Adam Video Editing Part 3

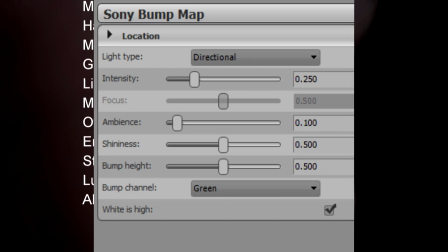(4:07)
Basically what I've done, I've added in a bump map, but I've completely lowered the ambience and the intensity. If I raise the ambience look, it highlights over the shot. So if I just go back and undo that quickly.
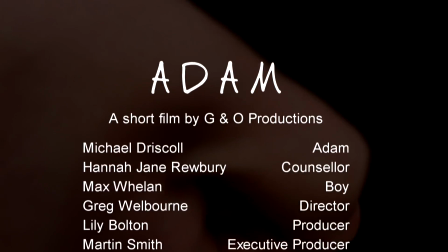(4:21)
Right, I've got to do it manually now, haven't I? Alright, I'll just show you. It's on about 100, I think, wasn't it?
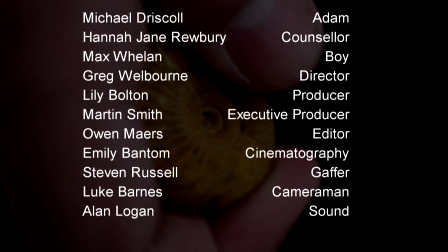(4:28)
I think it was on 100. So this is the problem with editing, see? Yeah, I think it was on 100. This sort of means that you can... the white text layers over it quite nicely.
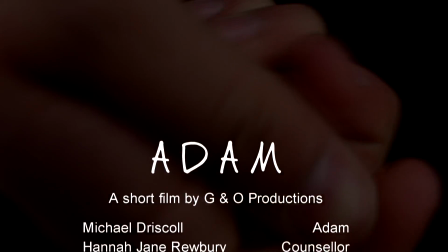(4:40)
Obviously, originally we were thinking of just going with black text. Black text.
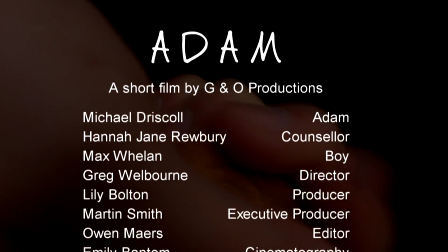(4:45)
A black background and white text, but this was quite boring, and I felt that adding the fossil in the background sort of ties the whole film together,
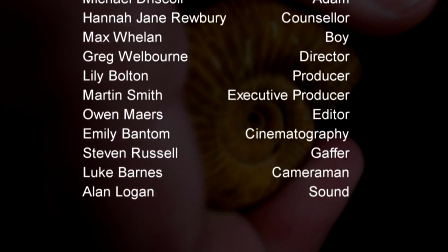(4:51)
and the whole link of the fossil being his anxiety and how he holds on to it to feel safe. Obviously, adding Greg's sound over this was really good as well.
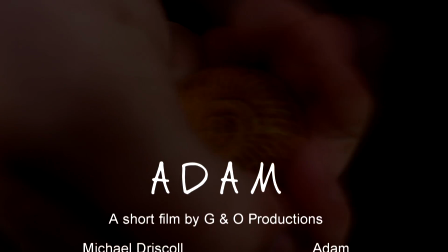(5:00)
I think he did a really good job on the soundtrack. I will probably go in depth more into the sound editing in a later video of this,
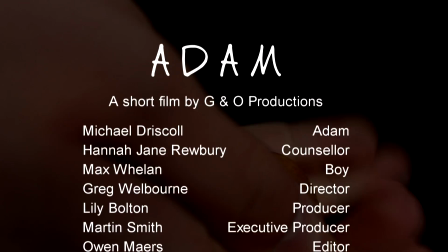(5:07)
because this has reached about 26 minutes now of me just talking about video.
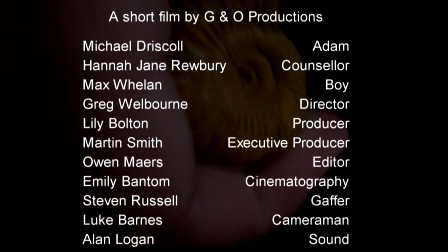(5:12)
Let me just see if there's anything else I can really touch on.
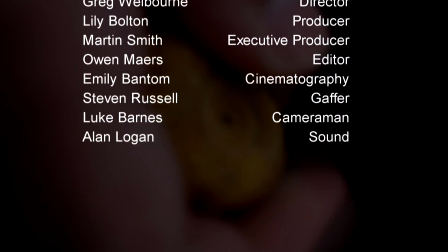(5:16)
So, just generally speaking as well, I don't know if I've mentioned this, and I don't think I have,
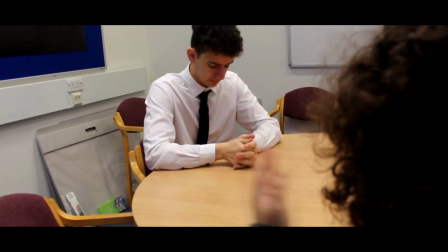(5:22)
what I do to create the black bars around the video, which make it seem a bit more short film themic.
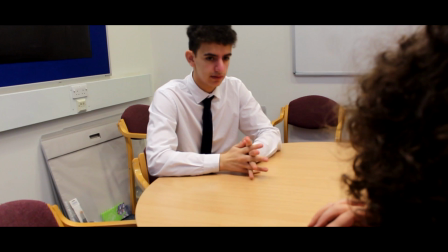(5:28)
Sort of, it has that impression. It's a bit more themic. I'll try and find one that's a bit easier to show you.
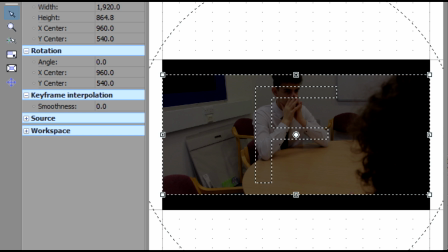(5:33)
This one specifically, okay. So what I've done is I've just set a keyframe here, which then just lower down the shot. This creates the bars at the top and the bottom of the screen. To get the consistency, I just copy and pasted the keyframes.
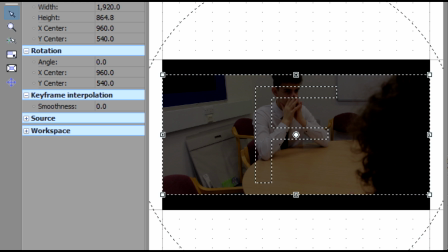(5:48)
It's quite simple, but it's effective in creating a short film look. You know, a short film look and a professional look is the black bars. And I thought I've done well adding that in, and that was something I'd always knew I was going to add in. For basic colour correction, I've gone with colour curves mostly.
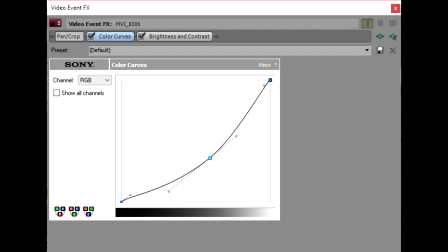(6:06)
This is good at creating contrast in shots without over saturating colours and things like that. It sort of only focuses on the blacks and whites, which is good. I also use colour balance and brightness and contrast if I'm looking to edit shots any further.
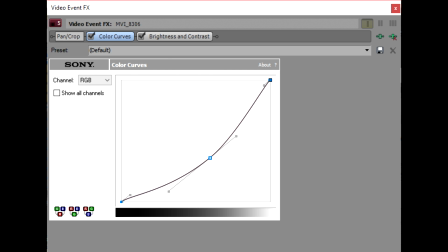(6:22)
I'm trying to think, is there anything else I can touch on possibly? The fossil shots, obviously I've explained how they cut in, that's quite simple.
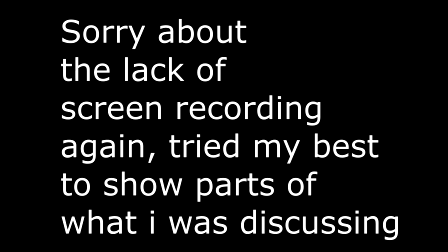(6:30)
And the black bars as well. Yeah, so I don't think there's actually anything else I can touch on when it comes to video. So thank you very much for watching. I will probably split this into about 3 parts of 10-minute videos, which will then go on my blog. So thank you for watching.